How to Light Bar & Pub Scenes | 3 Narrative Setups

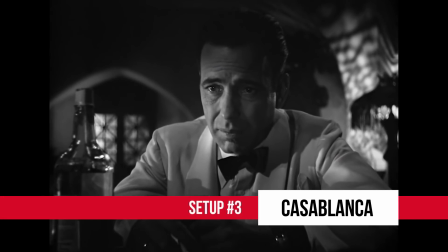So we dialed the saturation down in camera so that nobody in post can decide, you know what? Like, let's leave a little color in. I like to make as many decisions in camera as I can.
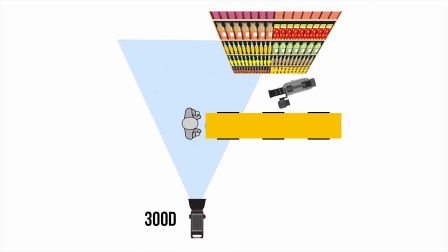So our first light, our key light, is a 300D dialed way down to the bottom. It had a layer of grid on it, and then a layer of highlight off the unit.
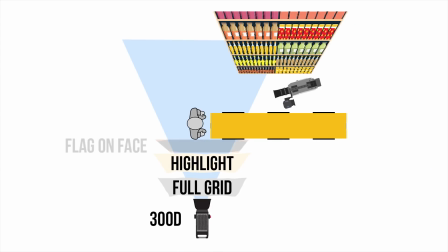And then, very importantly, we had our one flag coming down and cutting the actor kind of in the middle of his face.
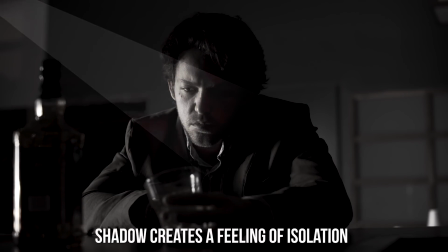It really almost feels like a soft spotlight on him. So the next light was an M9.
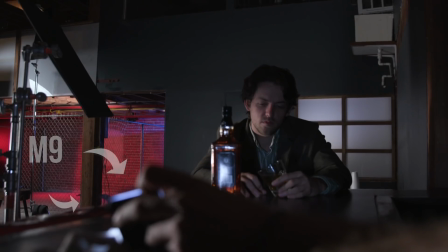It was an eye light and a bit of fill. It was just propped up in a cardboard cup holder. Very, very technical and important. Use what you gotta use. Yep. And that just had a bit of diffusion on it.
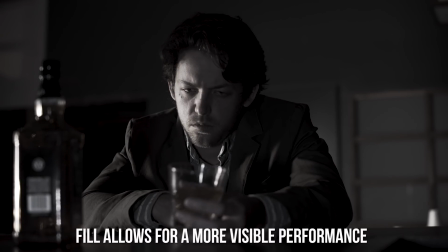And so it was we just wanted to fill in his other side just a little bit so you can see performance a bit more. So the next light was an LS1, which was actually the bathroom.
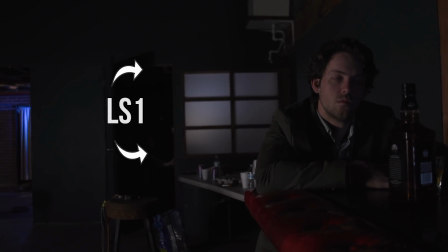There was this frosted window there. Adding some depth there, we just kicked some light into the window, so you just realize, oh, there's more happening here. It's also a focus on the architecture. So I think we had one more light in the background. What was that?
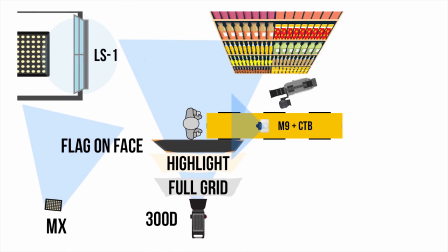Yeah, so that was an MX in the deep background, pointed away from our scene,
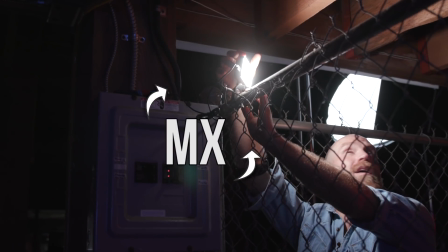and it really just, again, creating depth and making you realize you're in a space.
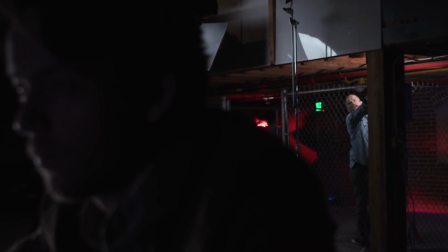You're in a bar, there's more happening here, but you don't want to draw the eye. So it just kind of was hitting beams in the background, just so that you realize, oh, there's more happening.
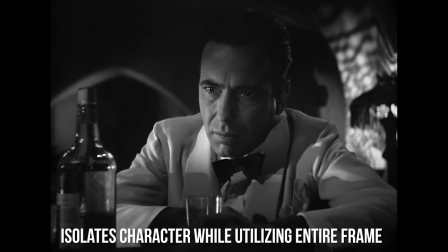We don't care what it is, but we know that there is a world.
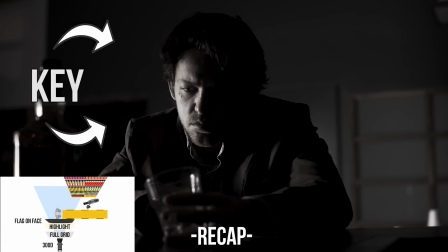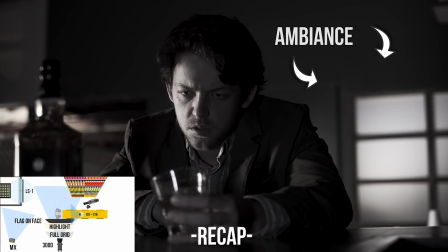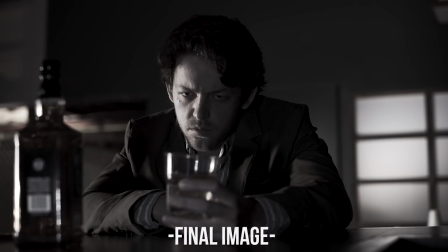So there you have it. There's the episode of 4-Minute Film School on how to light cinematic bar scenes. This is Andy Rydzewski. Make sure you find him on Instagram at FilmAndy. I am Ted from the A-Team. Leave a comment below with your favorite bar scene and maybe how you think they lit it. The best comment is going to get an Amaran MX, which is our new light. It is 5 times brighter than the M9, so make sure you think of something especially creative. Make sure you leave a comment below if there's any other episodes that you'd like to see from us. Make sure you find Aperture on Instagram, Facebook, YouTube. Subscribe to us, hit that notification bell, and we'll catch you guys next time.